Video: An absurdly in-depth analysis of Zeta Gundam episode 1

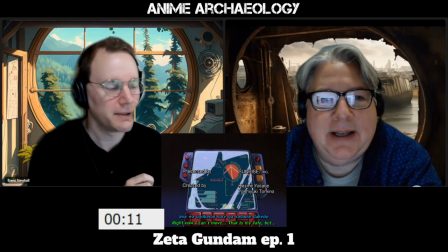(3:30)
You know, happy, upbeat. song very 80s pop yes whoo okay wow
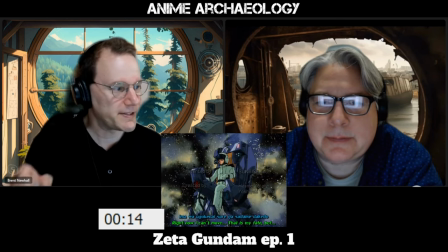(3:36)
yeah also you note here the emphasis on sort of sci-fi realism um
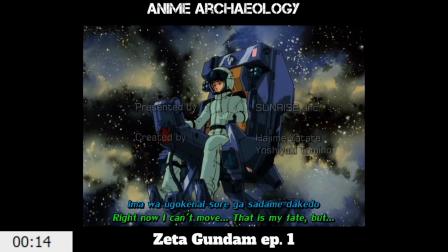(3:42)
this idea of we've got this here's the cockpit here's where all the controls are very detailed very real it it helps to answer the question so if i
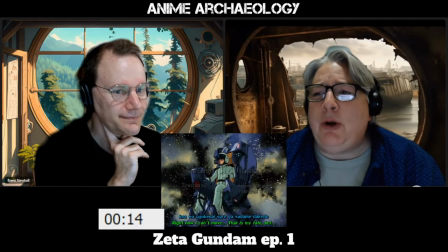(3:54)
move the feet how do i do that
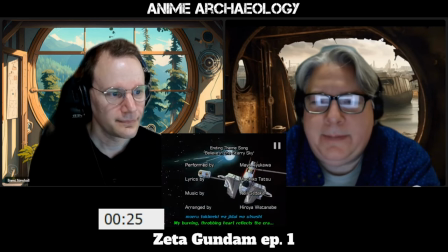(3:59)
exactly oh wow look at that yeah wow
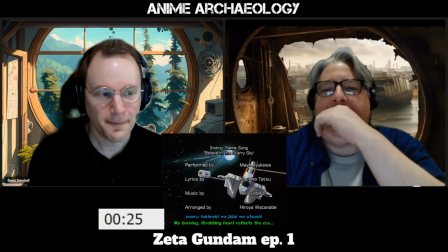(4:03)
pretty incredible yeah and
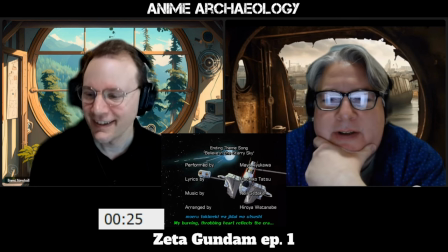(4:09)
just the rotation of that equipment and just giving the sense of as you point out scientific
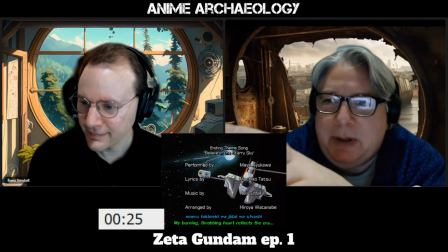(4:15)
science realism science fiction realism here yeah where it's just like we're going to give you some idea
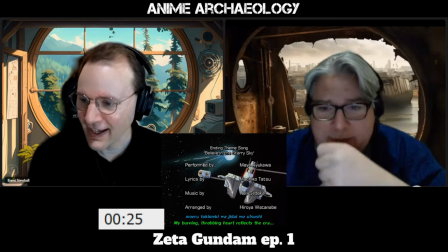(4:20)
that there is gravity and this is how we do it here's the thing yeah exactly and that's just a it's basically a pull cell it's just spinning it
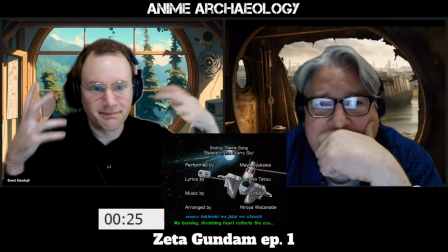(4:28)
right it's just two drawings one's spinning but it again just gives you that sense of wow what's going on there must be some science behind
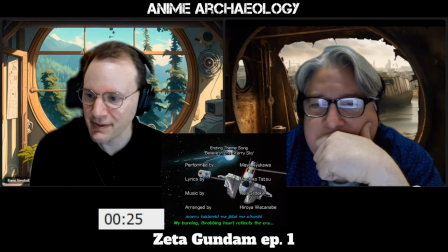(4:36)
this it's great
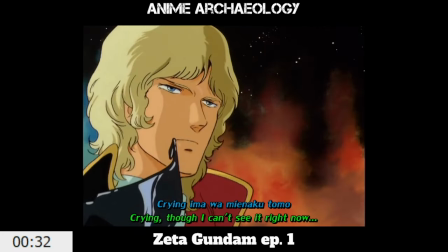(4:38)
who's that hi i'm char it can't be char he has sunglasses on
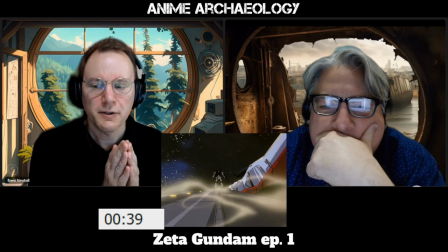(4:48)
notice how often they're using sort of ballistic imagery here of things
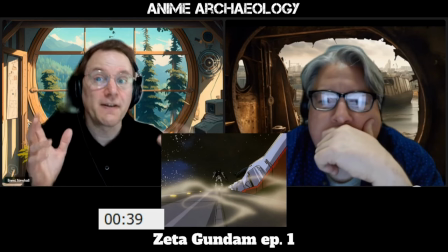(4:54)
moving towards you or away which is the most expensive thing you can do in animation.
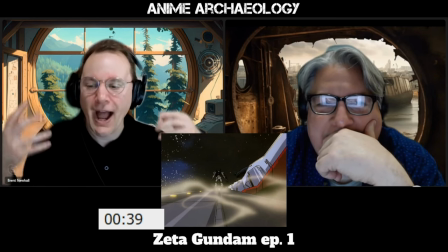(5:01)
Like nothing lateral, just things moving forward and back, which is just getting across all that budget they have now.
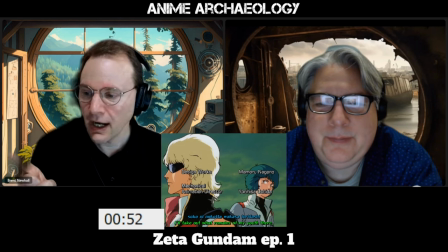(5:09)
Should also be pointed out something I did not realize until recently. DesignWorks Mamoru Nagano, that's five-star stories.
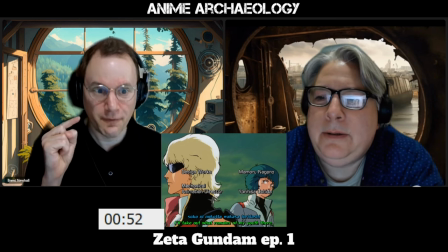(5:17)
Really? Yeah, it's the guy behind five-star stories who does these very distinctive designs,
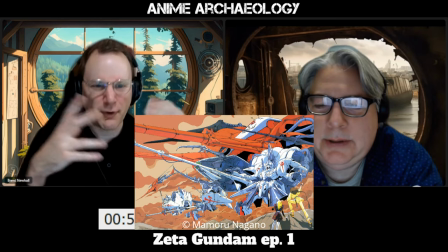(5:26)
like very ornate, very Rococo kind of mecha designs.
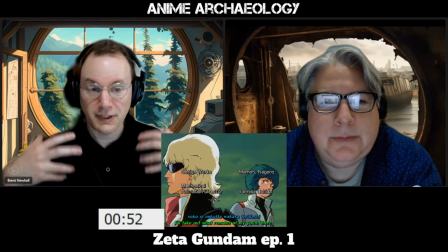(5:29)
It's one of the reasons why the designs look so different in Zeta Gundam, for better and worse.
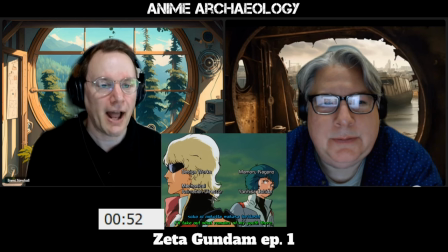(5:37)
Like a lot of fans at the time were not crazy about how wild some of the designs got in Zeta Gundam.
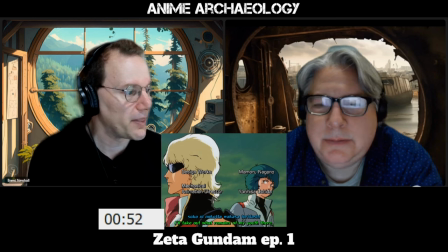(5:44)
I love them, but they were really pushing here.
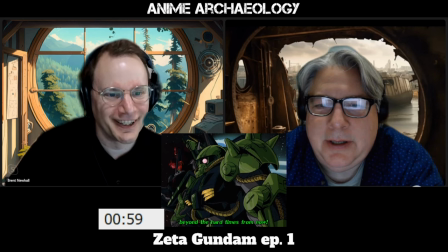(5:48)
Detail. oh jeez that zaku yeah right detail
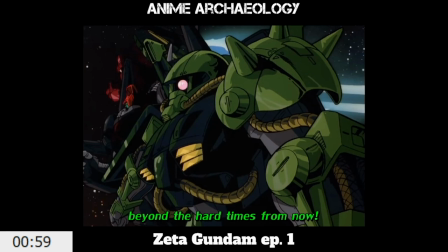(5:53)
like you know it's funny it's like you know when you watch in the original gundam you know everything is in that style of animation yeah so it's very
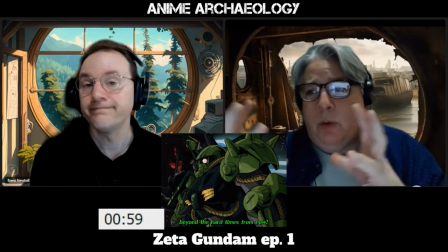(6:03)
because you're more concerned about movement than you are about what the mecha is itself here we're getting
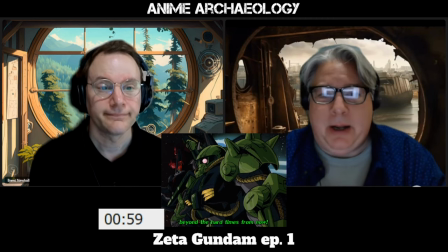(6:08)
movement and this detail of this mecha and it just you know obviously
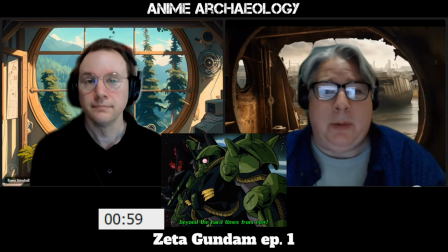(6:14)
the different models are improvements on the zaku but the zaku just looks badass right absolutely
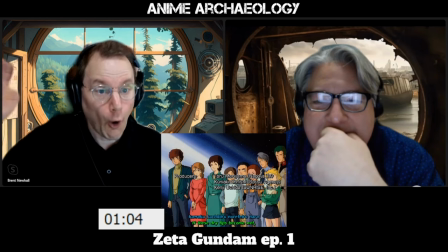(6:20)
just incredible holy smokes i had forgotten this how
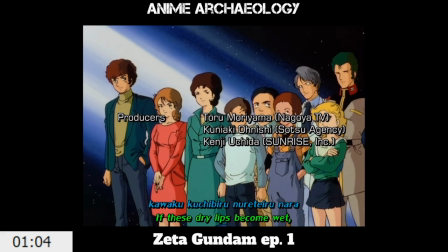(6:26)
in the opening credit sequence you see all these characters from original gundam come back like how awesome is that yeah like here they all are basically that's
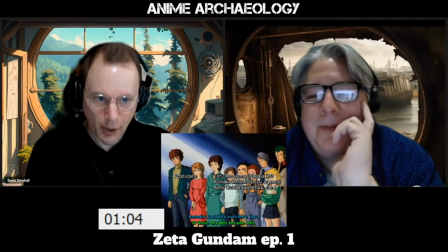(6:38)
that's that's really cool of them to do to say we haven't forgotten right yeah
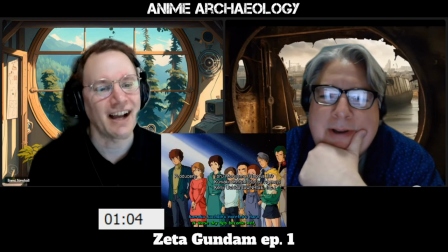(6:45)
And Kai still got the smirk Kai still got the smirk I love what they do with Kai in this
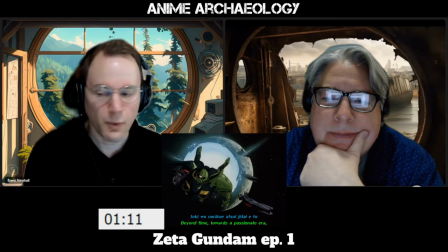(6:49)
Also realizing what they're doing here Is also establishing
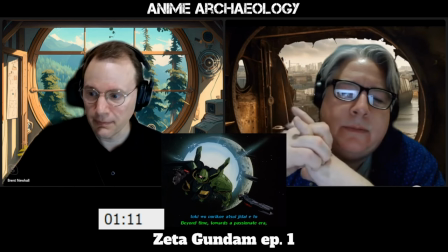(6:55)
This is a direct sequel to original Gundam But Zaku's are back
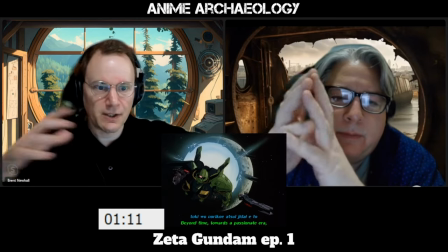(7:00)
So we're getting a sense of Okay there's still some Zeon thing going on Potentially,
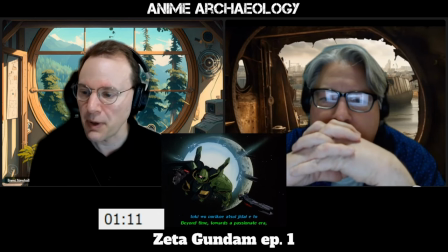(7:06)
possibly We have other units But we're not completely done with the Zeon thing
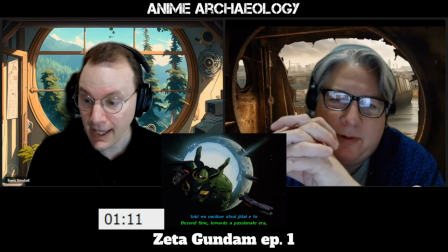(7:13)
And look at the style ships that they're coming off of. Yeah, those are not Musa's. Right.
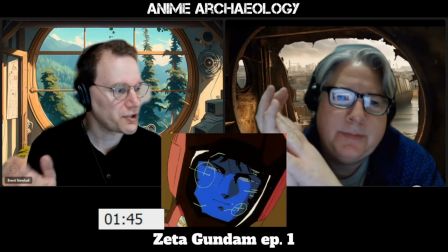(7:18)
Yeah, you're absolutely right. Now, those watching this would not recognize this immediately, but we're going to point it out here.
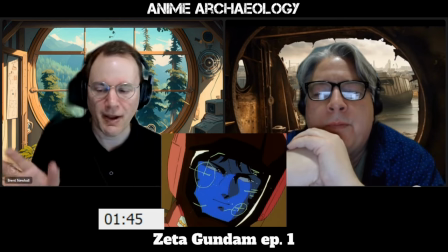(7:25)
So we get all of these shots of stars back and forth. It's zooming back and forth. We cut to this somebody. This is Char.
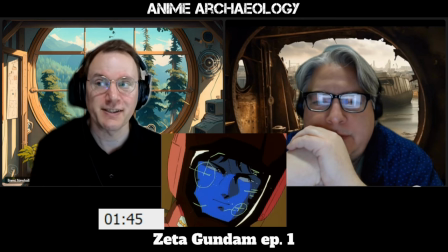(7:33)
To open on this character says so much about his importance to the franchise and the fact that we're pulling in here and we're not starting with exposition. We're not starting with, it is the year 0079 of Universal Century. We're starting with a single person in space. Yep.
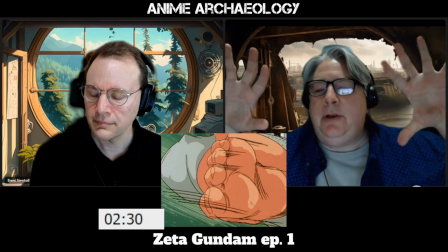(7:53)
What I found interesting about that is that there is the connection between all the physical connection between all those Mecha.
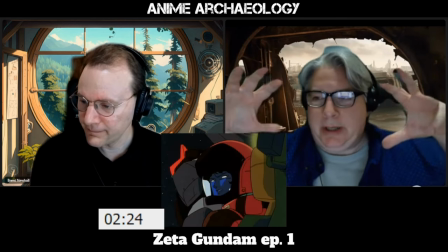(8:02)
Like, there's a point being made here.
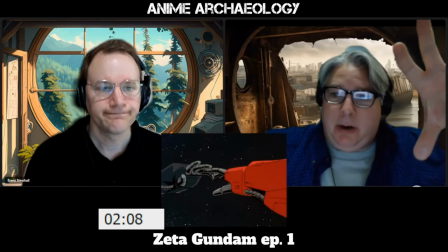(8:05)
I'm touching these Mecha, establishing something, a communication here.
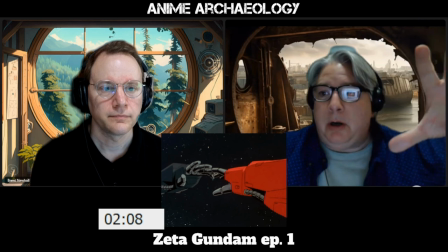(8:12)
So, you know, it's kind of like, okay, so here we are, we're talking about this, and then we're going to move on from this training exercise.
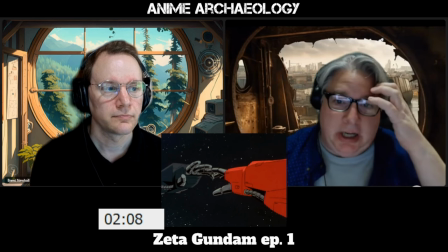(8:20)
But clearly, there's something there about touching this, about Gundams touching each other and being in tandem.
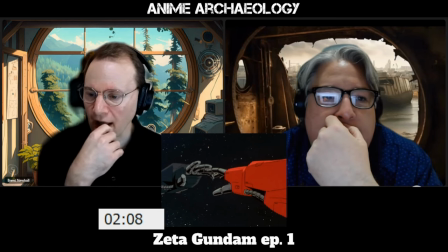(8:27)
And I just think that's kind of interesting there. I agree. And I wonder if, A, it isn't that scientific realism of, you know,
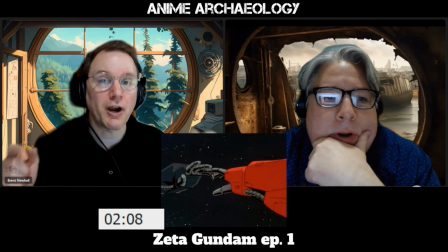(8:36)
whatever mission they're on, they're trying to not use any communications methods. They're just touching so that that will work. But then also just the symbolism of, you know, humans touching in space.
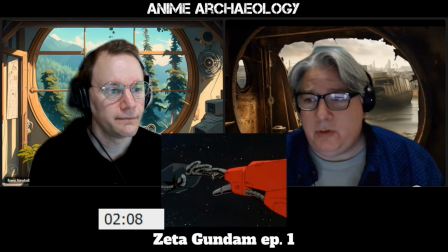(8:49)
Right. Perhaps establishing that these are newer mechs that, to your point, that are more human movement than animals.
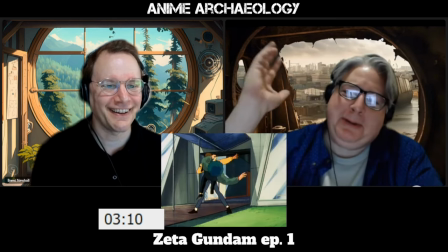(8:58)
True. Yeah. Bright slap. we are three minutes in
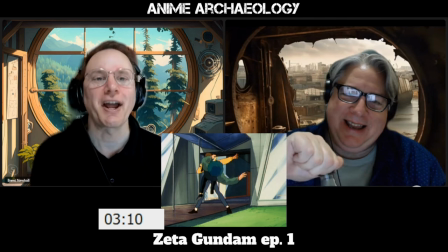(9:07)
and we've already got our first slap of the show great thank you note a few things here though
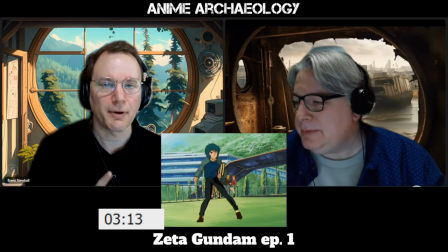(9:16)
a character is obviously being a little amaro like of just like i'm skipping class
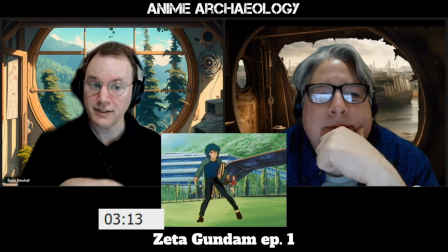(9:22)
he gets hit he tumbles and comes back on his feet right
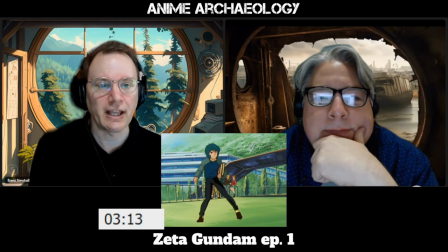(9:27)
so clearly something a little different both physically and kind of reactionally than Amuro.
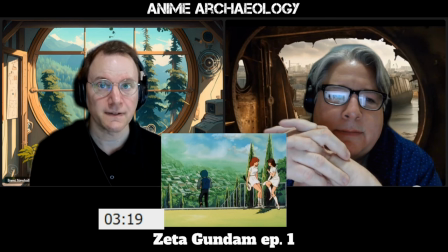(9:34)
And further, that his reaction is not offense. Right. It's just I don't care.
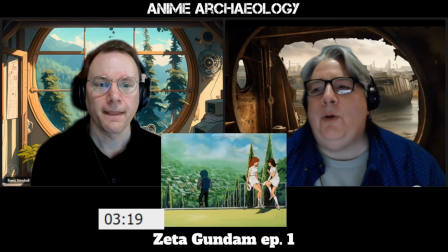(9:40)
Moving on. I mean, this would be horrible if this was an everyday occurrence. True, true. So how's your day go, honey? Oh, well, you know, I skipped practice, got bitch slapped, and then, you know, there we go.
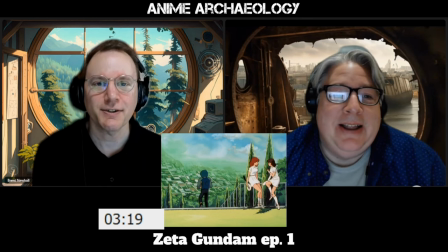(9:54)
I'm okay. Oh, it's Tuesday again. Yeah, it's Tuesday.
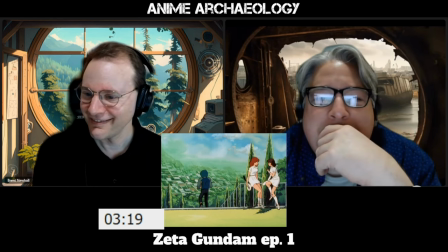(10:00)
It's fine. Wow, they're really fit.
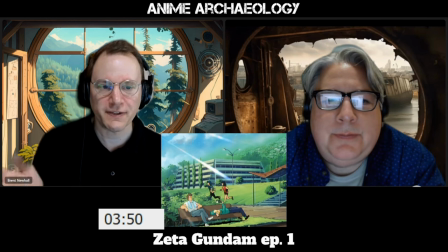(10:08)
Also interesting that they're starting off with this sort of a, you know, tone. Yeah. In the show, where it's not war is pending. It's not, you know, warship attacking a colony.
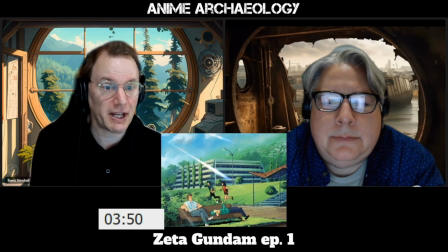(10:23)
This is very much like, this feels like the beginning of a romance anime. Right.
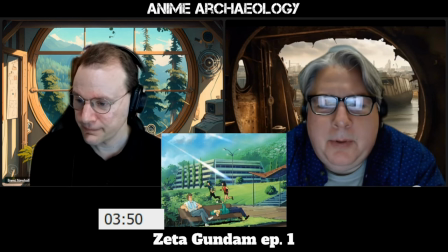(10:29)
And look how people are relaxed. Yeah.
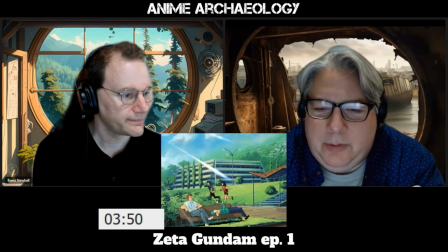(10:32)
Look, you got a dude just leaning back there and you got another guy or somebody reading a book just casually.
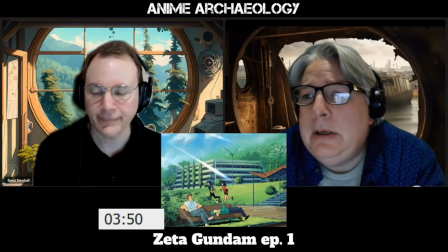(10:38)
So, yeah, the war is not happening right now. Mm-hmm. Yeah. It's interesting. 15-year-olds driving.
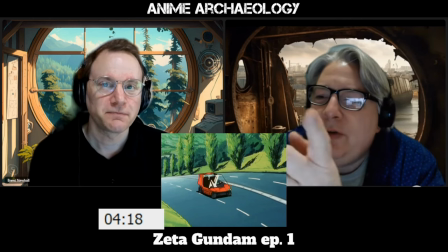(10:46)
Yeah. Apparently, it's a theme that we just have to get together. happy to now do you think that that card was just a way to just like almost like
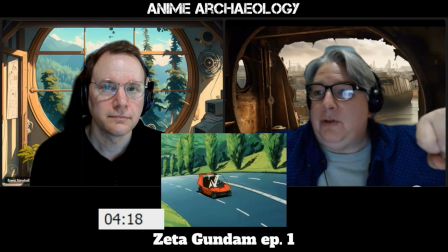(10:54)
um you know like around here in Baltimore we have those those scooters yeah you know do the QRC code and you're able to go and
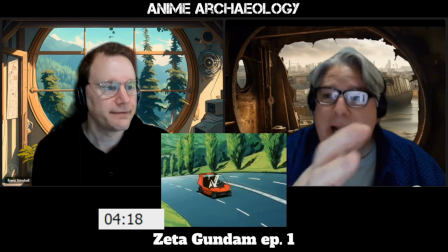(11:02)
pay the thing do you think this is something like that this is not actually his card this is just like oh here's a bank of cards you can use I
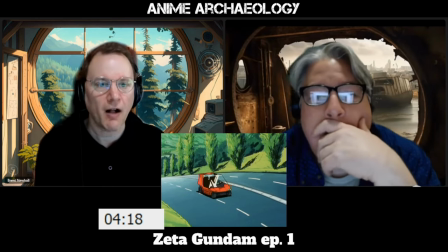(11:08)
assume you have the car right I assume so it being a colony I assume we've got shared resources everywhere so if you want
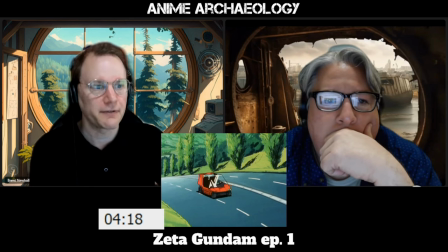(11:15)
to use a car you go in, you enter your ID card, that kind of, that's your ignition switch and ID card and everything.
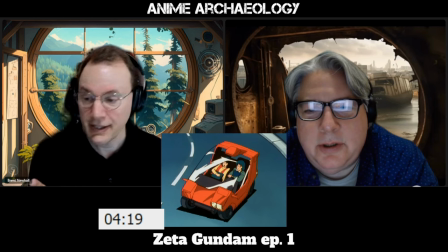(11:22)
Yeah. Makes sense. So note, yeah, very reckless driving, but also note what they're doing here.
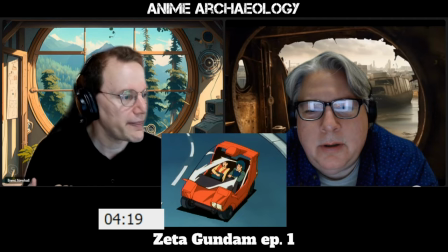(11:28)
You get the car coming at you and then the car becomes
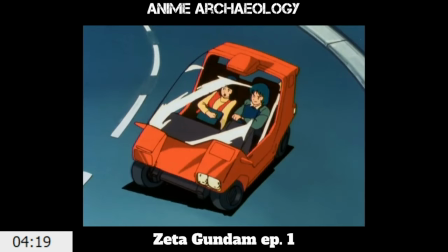(11:33)
close enough to be visible enough that you can tell the expressions of the characters in there, then moves on.